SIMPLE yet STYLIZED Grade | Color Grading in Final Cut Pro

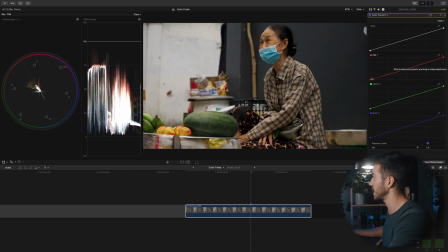You'll see this is the midtones. You have the shadows down here and the highlights up at the top. So if I turn that off and on, just look at, especially over here on the RGB overlay, look at how much that converges those colors.
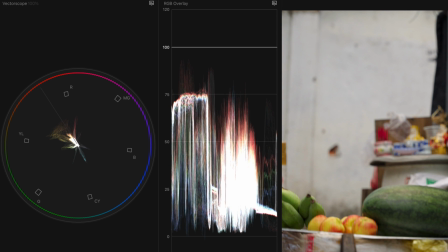It brings them closer together, which is just balancing our colors. It's just color correcting our shot.
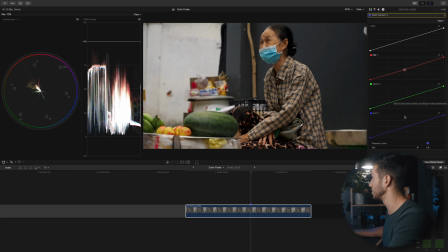And actually, that's pretty much all I need to do. It looks really good as is. Maybe I'll take out a little bit of green here, maybe add a bit of blue, and that's fine. Really easy.
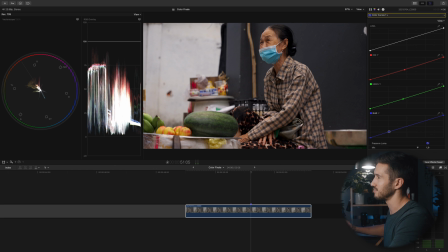Just looking at your RGB overlay, seeing if the colors are not connected, and trying to fit them a little bit closer together. But keeping in mind, like, what time of day did you shoot at, etc. And I'm gonna actually make a slight S curve and bring up her skin a little bit by going to kind
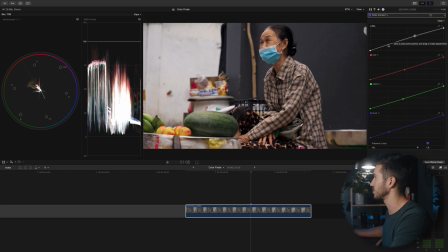of the midtones on the higher end. and then pulling down in the shadows to give it just a little bit more oomph. And that gives it a little bit more contrast there. So that was our color correction right there. It made everything, it made the colors a little bit closer together, balanced our shot.
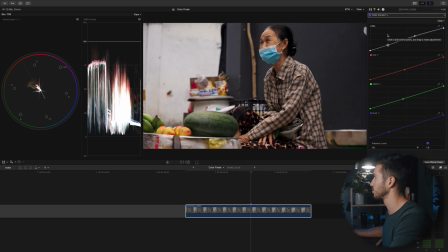And then we added a little bit of contrast to make it look a little bit more natural, but a little bit closer to what we want as the end result.
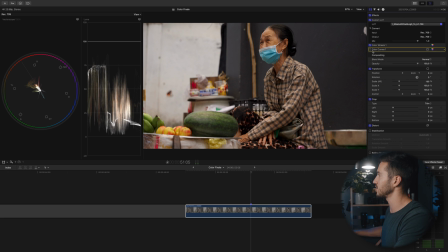So we converted to a Rec. 709 color space, we added contrast and saturation, and we color balanced our shot. Next, we will start with our look. So add another color curves, and if you watched the last episode I did in this series,
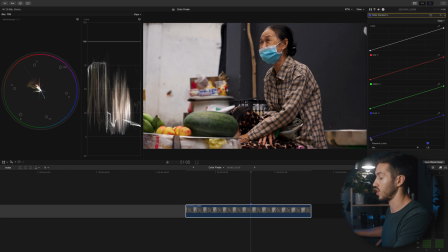I talked about a process called the cross-process look, and it was an old film technique. Essentially, what you're gonna do for in the digital age is you're going to add a bit more blue in the shadows by pulling up on this point here. This is the shadows, midtones, and highlights, and decreasing the amount of blue in the highlights. And then you're gonna do the same on the red curve, except flip it. So I'm gonna decrease the amount of red in the shadows. I am going to increase the amount of red in the highlights here. And then you can adjust the green to your liking, but I actually like where it's sitting right there. And I'm even going to make this a little bit contrastier. And so you'll see that just gives it a little bit of a look. We have complementary colors going on.
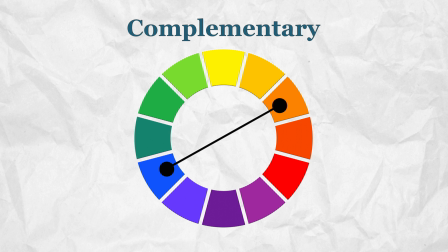We have her skin, which is orange, which is the primary color, and that's helping it pop with this kind of blue background. Now we can clean this up a lot more, and this is where your footage can become more professional looking, for lack of a better term. If you go to hue versus saturation curves and go to luma versus sat, we can take out the saturation, which is the intensity of color in different brightness values, different exposure values. That's what luma is. So click this picker right here, and I'm going to select the very dark part of the image, which is her hair, and I'm going to decrease the saturation by lowering this here and making a slight curve. You want to have this anchor point so it doesn't affect the saturation of the rest of the image, but right about there looks really good. And I'm going to do the same thing for the highlights. Something I'm going to bring up is my range check, which will check if my shot is overexposed or underexposed, or my highlights or shadows are overly saturated. And if I look right here, this is just a tad, just a bit overly saturated. So let me select this. Wow, it's not that bright. Oh, that's because we didn't bring our highlights up, but that's all I need to do, just a slight curve down. And that looks pretty good. So if we turn that off and on and you look at her hair especially,
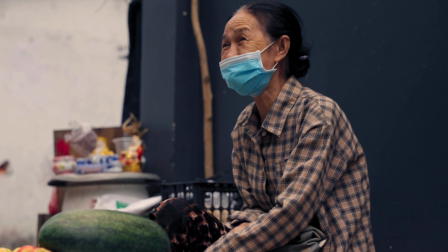it goes from kind of a gross blue and just brings it to a more natural tone while keeping this, which lies in the midtones. It keeps this very blue, very vibrant. It helps to pop, not vibrant, but it helps to have her skin pop a lot more. And that's the look, guys. If I turn this off and on, this is a very, very quick grade that you can do.
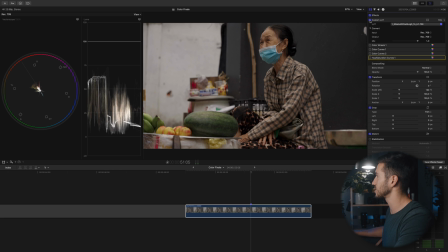So let's go over what we did. We added a LUT to a normalization LUT to convert this to Rec. 709.